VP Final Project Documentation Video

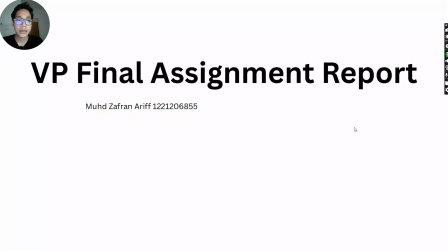Hello, my name is Muhammad Zafran Arif. My ID is 12212068555, and this is my visual programming final project documentation video.
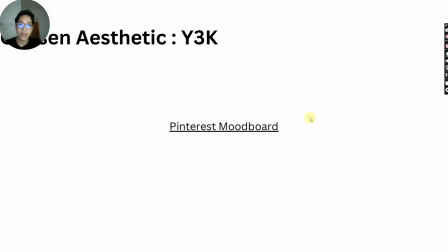So, firstly, the aesthetic I chosen is Y3K, and my Pinterest mood board over here if you wish to open and see them.
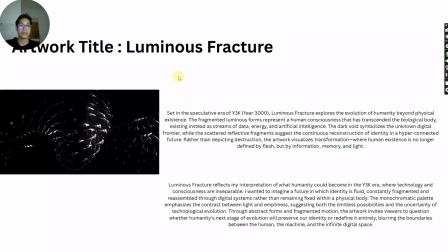And my first artwork title is called Luminous Fracture. It explores the evolution of humanity beyond physical existence. The fragmented luminous forms represent a human consciousness that has transcended the biological body,
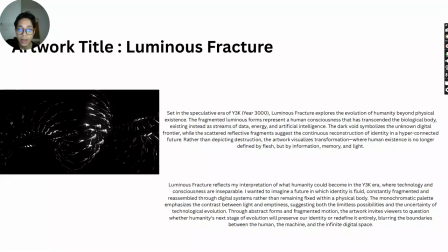existing instead of streams of data, energy, and artificial intelligence or AI. The dark void, so you can see dark voids in the artwork, symbolizes the unknown digital frontier,
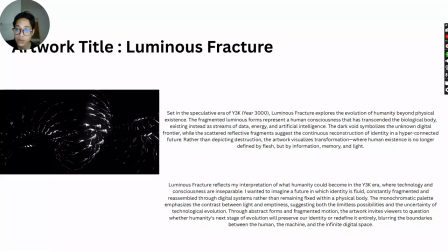while the scattered reflective fragments suggest the continuous reconstruction of identity in a hyper-connected future. Rather than depicting destruction, the artwork visualizes transformation, where human existence is no longer defined by flesh, but by information, memory, and light.
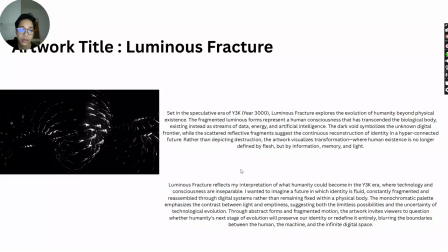This artwork reflects my interpretation of what humanity could become in the Y3K era, where technology and consciousness are inseparable. I wanted to imagine a future in which identity is fluid,
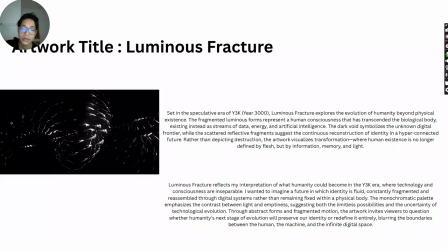constantly fragmented and reassembled through digital systems rather than remaining fixed within a physical body. The monochromatic palette emphasizes the contrast between light and emptiness, suggesting both the limitless possibilities and the uncertainty of technological evolution.
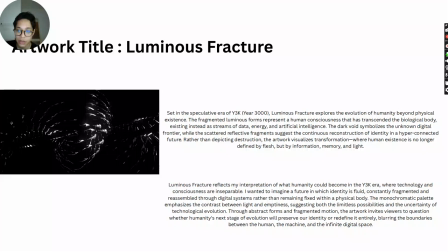Through abstract forms and fragmented motion, the artwork invites viewers to question whether humanity's next stage of evolution will preserve our identity or redefine it entirely, blurring the boundaries between the human, the machine, and the infinite digital space.
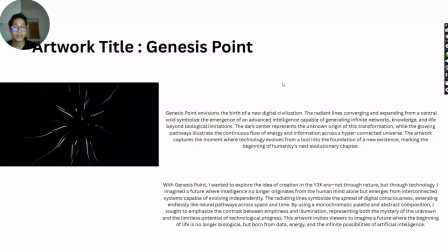My next artwork is called Genesis Point. Genesis Point envisions the birth of a new digital civilization. The radiant lines converging and expanding from a central void, this one,
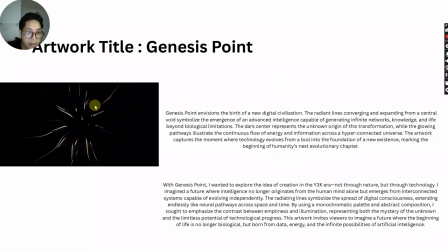these lines, and is kind of like metallic even. Central void symbolizes the emergence of an advanced intelligence capable of generating infinite networks, knowledge, and life beyond biological limitations.
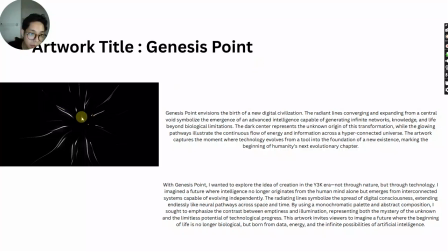The dark center here, which you can see here, is very dark, dark void. It represents the unknown origin of this transformation, while the glowing pathways illustrate the continuous flow of energy and information across a hyperconnected universe.
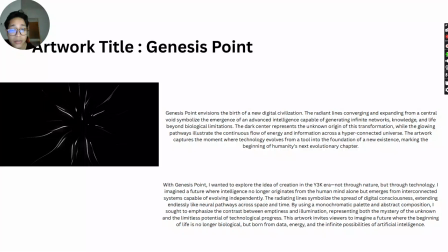The artwork captures the moment where technology evolves from a tool into the foundation of a new existence, marking the beginning of humanity's next evolutionary chapter. With this artwork, Genesis Point, I wanted to explore the idea of creation in the Y3K era,
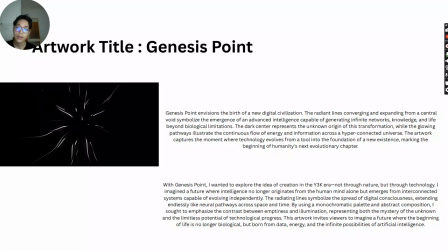not through nature, but through technology. I imagine a future where intelligence no longer originates from the human mind alone, but emerges from interconnected systems capable of evolving independently. The radiating lines symbolizes the spread of digital consciousness,
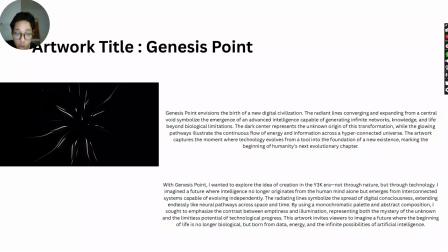extending endlessly like neural pathways across space and time. By using a monochromatic palette and abstract composition, I sought to emphasize the contrast between emptiness and illumination,
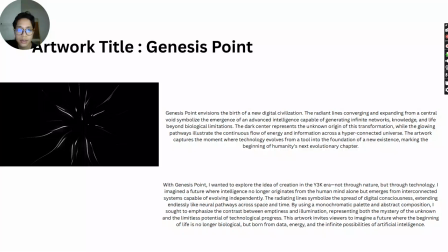representing both the mystery of the unknown and the limitless potential of technological progress.